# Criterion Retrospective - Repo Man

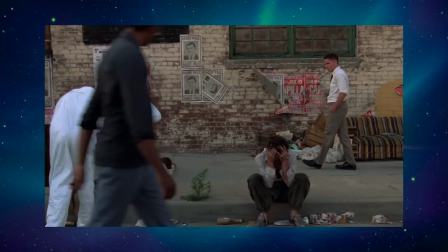In a way, it equals out the crazier aspects of the film and allows the viewer to take in the scene with greater appreciation for the fine details.
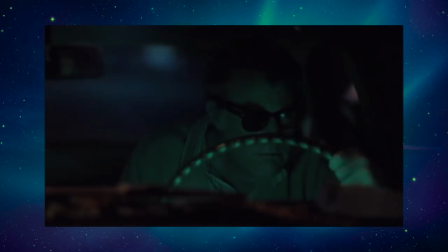Though some of those details aren't quite up to snuff, the special effects are admirable at their best and straight up cheesy at their worst.
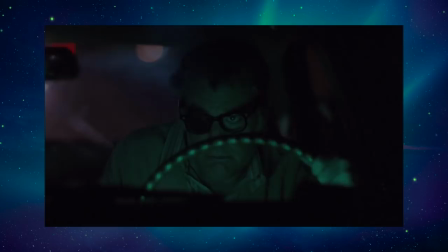That being said, it's cool to see just how creative the team got with these effects, as most of them can be replicated on the cheap.
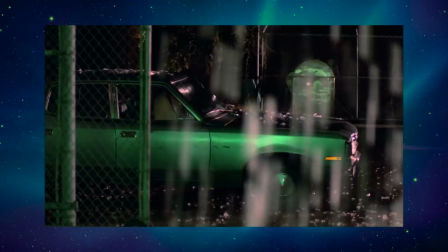Speaking of the cheapest effects, when Otto approaches the lot for the climactic finale, the Malibu is apparently affecting the weather and is now causing large hail to storm on the city.
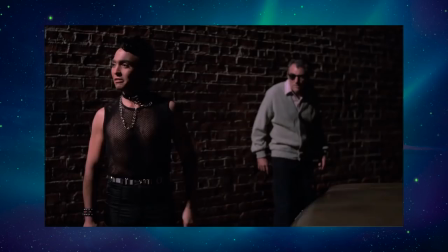This hail is actually just a bunch of ice cubes that crew members sprinkled from above the camera. Interestingly enough, there's a good bit of animation in this film.
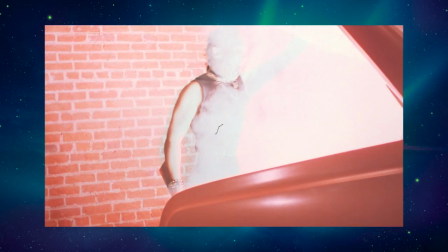The now-iconic vaporizations are comprised of two shots. The first has an actor stand in front of the trunk while the frame freezes, and a graphic of a skeleton is placed on top of his body.
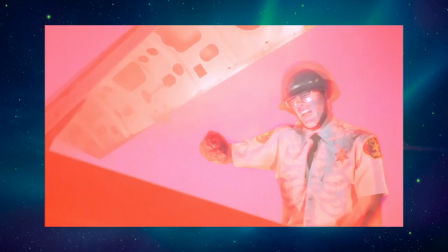The second is a simple cut where the actor is no longer in frame. The trunk itself is filled with lights and a heavy fog machine, which gives off a brilliant glow.
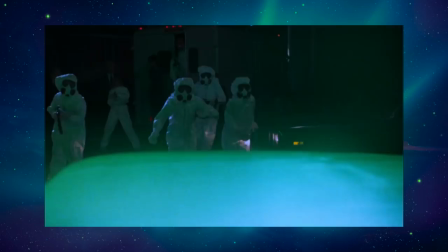While the overall effect is sort of silly and simple, it's a fantastic way of creating tension, as several characters come close to opening the trunk.
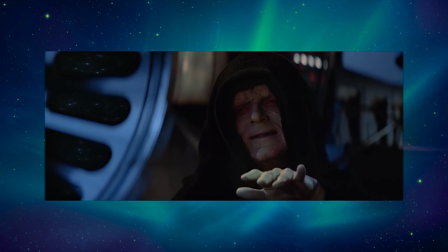Later in the film when the Malibu begins to emit electricity, a technique similar to Emperor Palpatine's Force Lightning in Return of the Jedi was used.
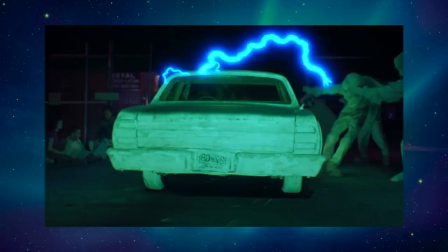People simply acted as though they were being shocked, and a coil of electricity was drawn in later.
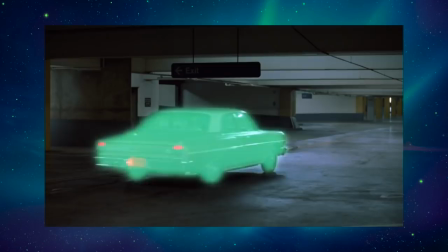It's honestly some pretty cool animation, however this rolling green blob over the car is simply atrocious.
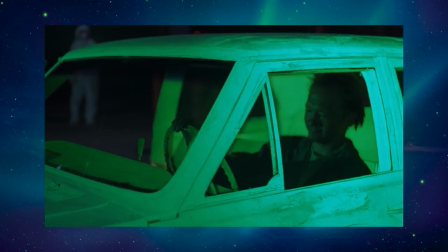They had to draw over the car itself since it was in motion. During the lot scene, most of the mise-en-scene remained stationary, which provided an opportunity for a much more convincing effect. The car was covered in green 3M reflective paint which produces a great shine when a light is cast on it.
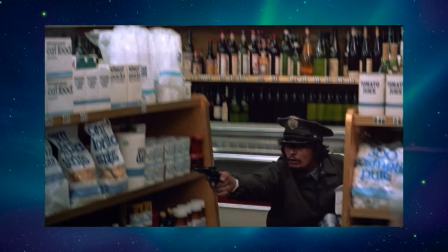Later when the car flies, it's simply being pulled upward by a crane arm and a steel cable that was matted out.
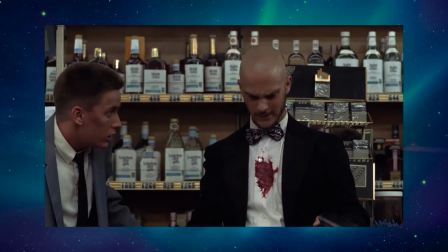Because of the small budget, there are obvious limitations as to what can be represented, But since everything is aesthetically uniform,
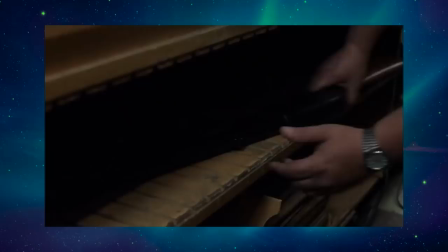the lesser presentation adds more to the character of the film than it takes away. And that is Repo Man's greatest strength.
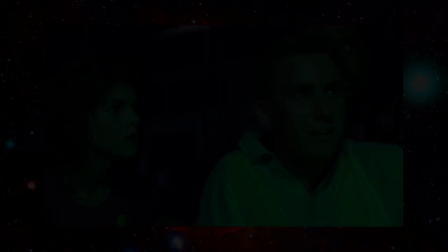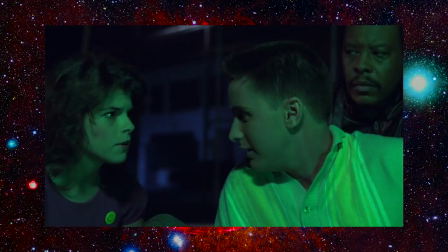At a time where most films with a heavy political bent were taking themselves with the utmost sincerity, it's refreshing to see something that holds itself in such an irreverent light.
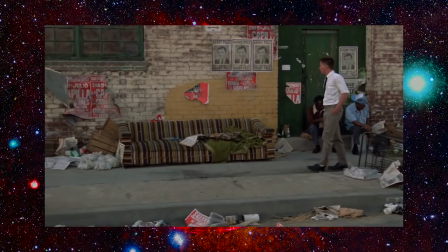That's not to say that Repo Man doesn't have a heart. In fact, that's one of the best things about it.
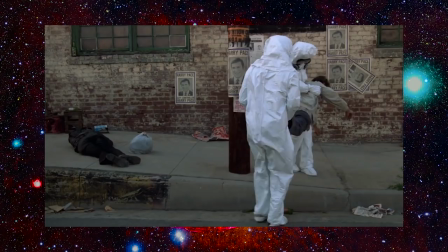What I mean to say is that the commentary we are being presented with is infused into the narrative itself, And instead of talking down to his audience,
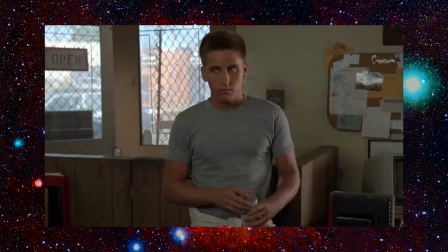Cox was using the current political climate to make a story that is both relatable and yet weird enough for us to remember,
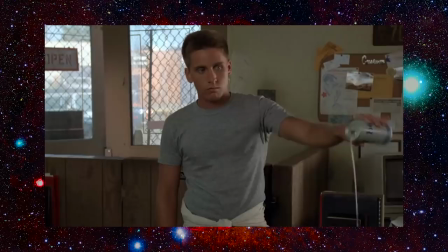even decades later. There are inherent structural flaws, but when the comedy and characters are as good as they are, it's not something to worry about.
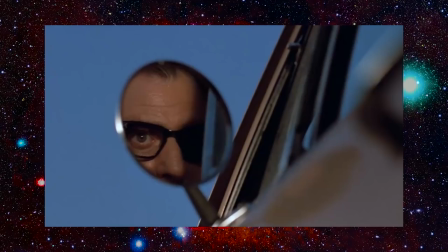And because those elements are so deeply tied to the subject that Cox is critiquing, it ends up creating a film that has a personality that has never been properly replicated and most likely never will.
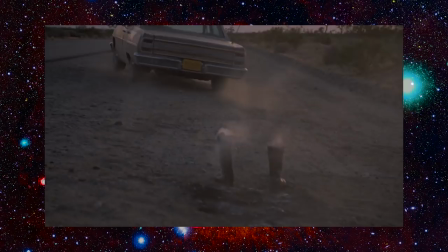This is one of my absolute favorite films, and you really need to witness it as one holistic piece.
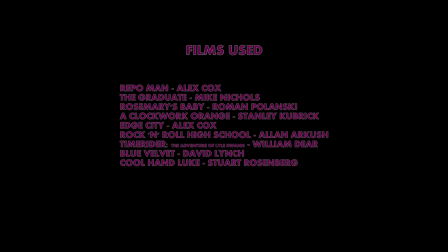So, go get it, or I'll go fucking nuclear.
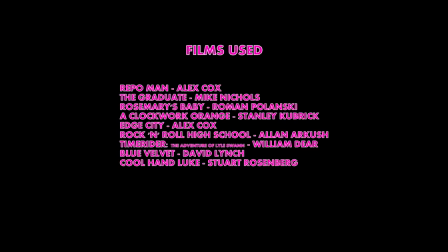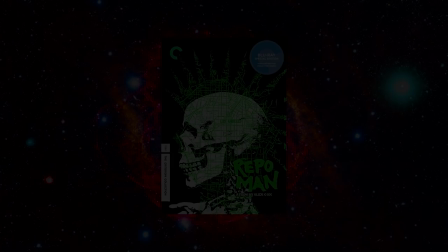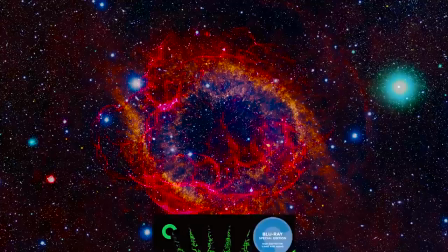Hooray, I'm really happy to have done this one. Like I said, this is an all-time favorite and I can't see myself not watching it in the future.
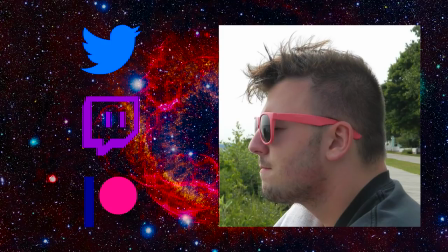As always, a like and subscribe push me a long way, and if you're feeling generous, you can donate to my Patreon, where you can receive exclusive content and be credited as a producer on my future videos. Links to my social media and everything else is in the description below.
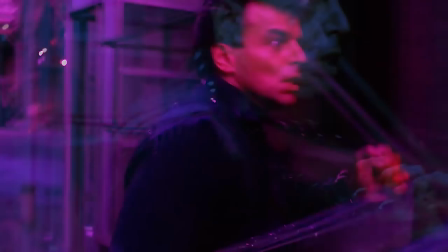Thank you so much for watching. My name is MagnusProphecy, and I'll see you guys later. Have a good one.